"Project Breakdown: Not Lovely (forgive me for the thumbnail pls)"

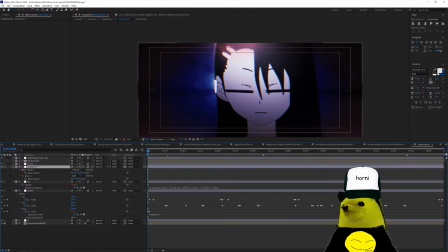74:27 Okay, so the displacement is using this composition. Okay, the displacement has this mask here to increase the size of the effect and limit the effect also. Alright, this the CC lens is also,
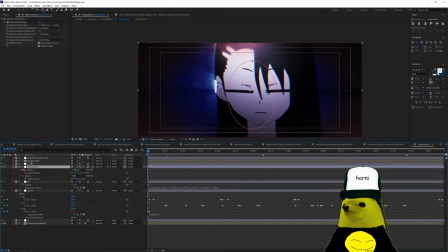74:46 and the camera lens blur also work with the displacement slider. The displacement slider is the tone sound, okay? It's the main bit, like timbre, timbre. Alright. The tack sound is just shine, hue, color change, and curves, and a blur.
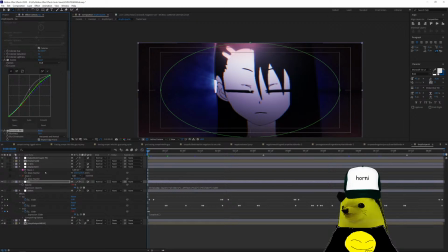75:05 Alright. This adjustment layer is just a transform to hide
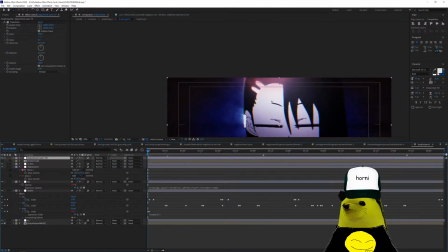75:11 the edges. You see these edges. All right. Now I want to show you what the displacement is doing.
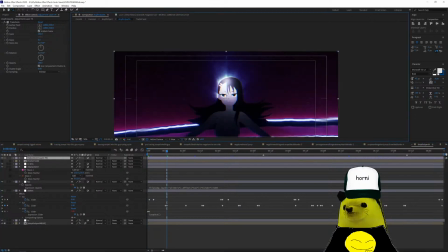75:19 Okay. If you go here to this slider point keyframe, you see these waves.
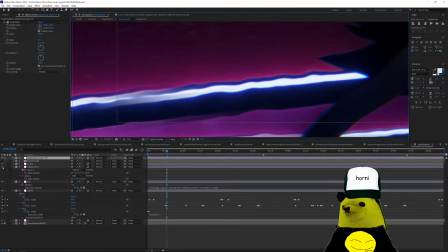75:27 This is what the displacement is doing. Look, if I remove the displacement, there's no waves.
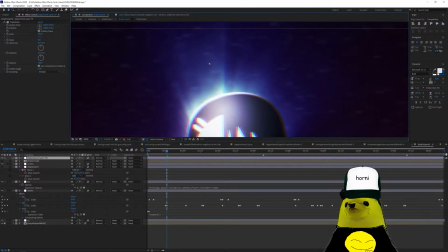75:34 So the waves work also on the shine that I added before. Look.
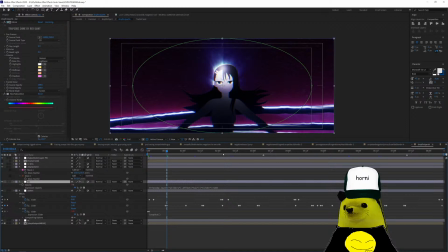75:43 The tag sounds you'll see here.
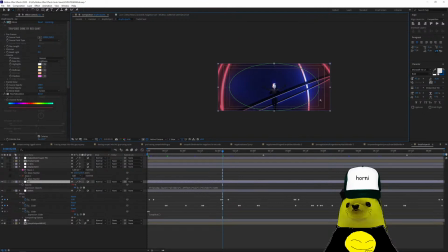75:48 Do this coloring on the surrounding. Okay. If I remove the tag sound, you see, there you
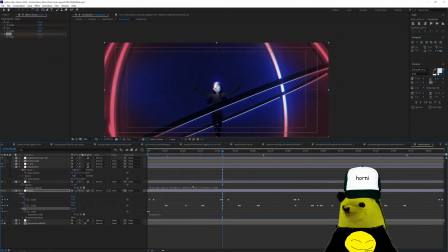76:00 go. And the whoop, as I said before, the whoop works with the tone
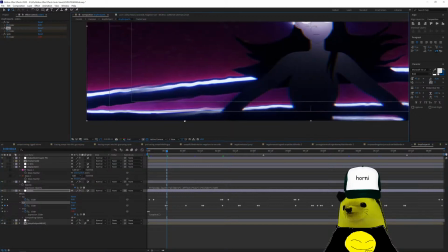76:10 to like go like decrease the displacement as it goes down with the music.
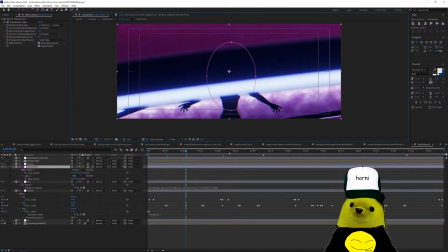76:19 Alright, you can see here again displacement,
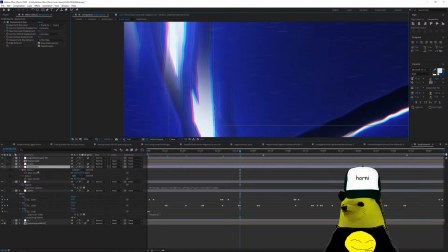76:27 and this feather thing is because of the masking. Alright, if I remove the mask,
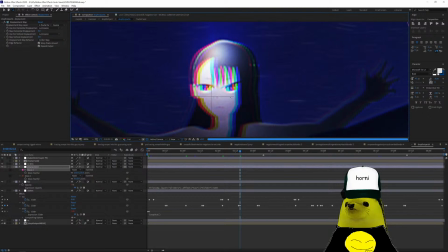76:38 look, Nagatoro goes retarded. Okay, but I kept
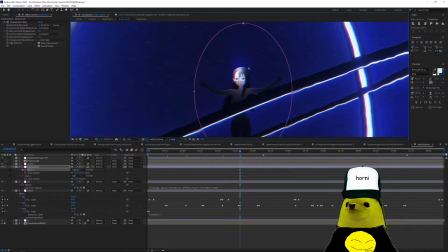76:49 I made this ellipse so that Nagatoro would not look retarded. Okay.
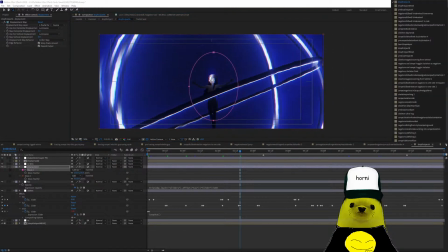76:56 Alright, now let's go to the next set of.
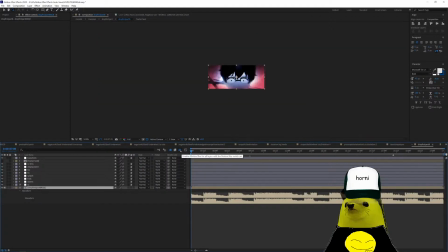77:03 Look here, there's an increase in
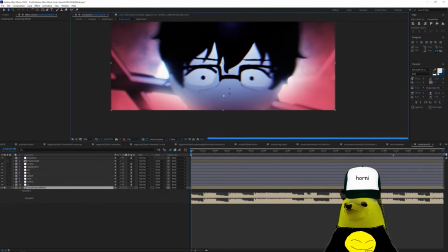sounds for the song. Nagatoro, yes. Autism, Down syndrome, Nagatoro.
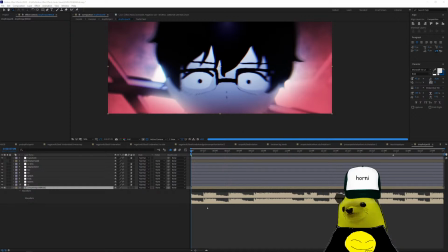77:20 Alright, so this part, Nig, why are you doing this to me? I'm gonna reduce the resolution for a second here.
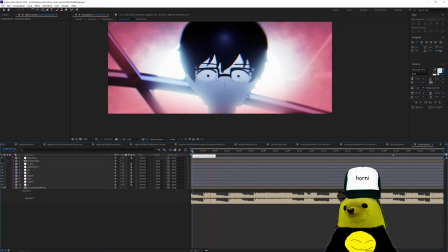77:36 Alright, you see, it keeps the same sound here, but then it goes, then you have the tick tick tick tick tick tick tick,
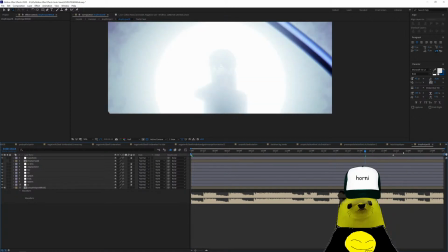77:49 and then this other sound here, you have the
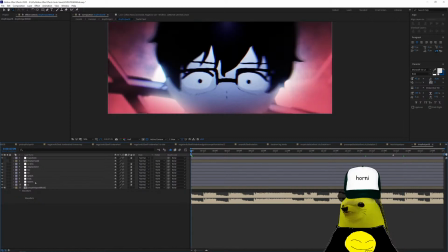77:55 okay. So on this set of sliders, I have more sounds.
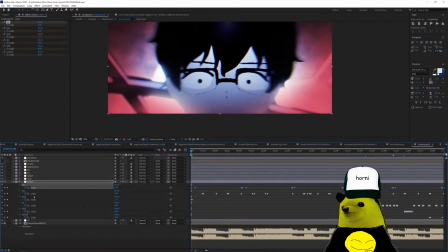78:00 Right, I have the tag, the tune, the whoop, and now I have the tick and the trick. And I also have this control because here there's a whoosh. Wait, around here.
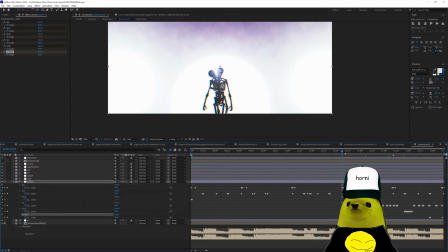78:14 And I don't think I did something with it. I forgot.
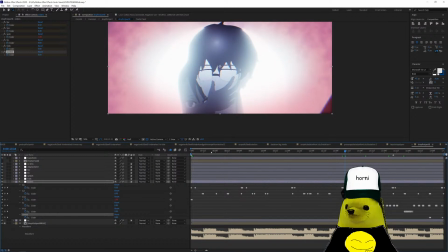78:22 But it's fine. All right. Now, okay.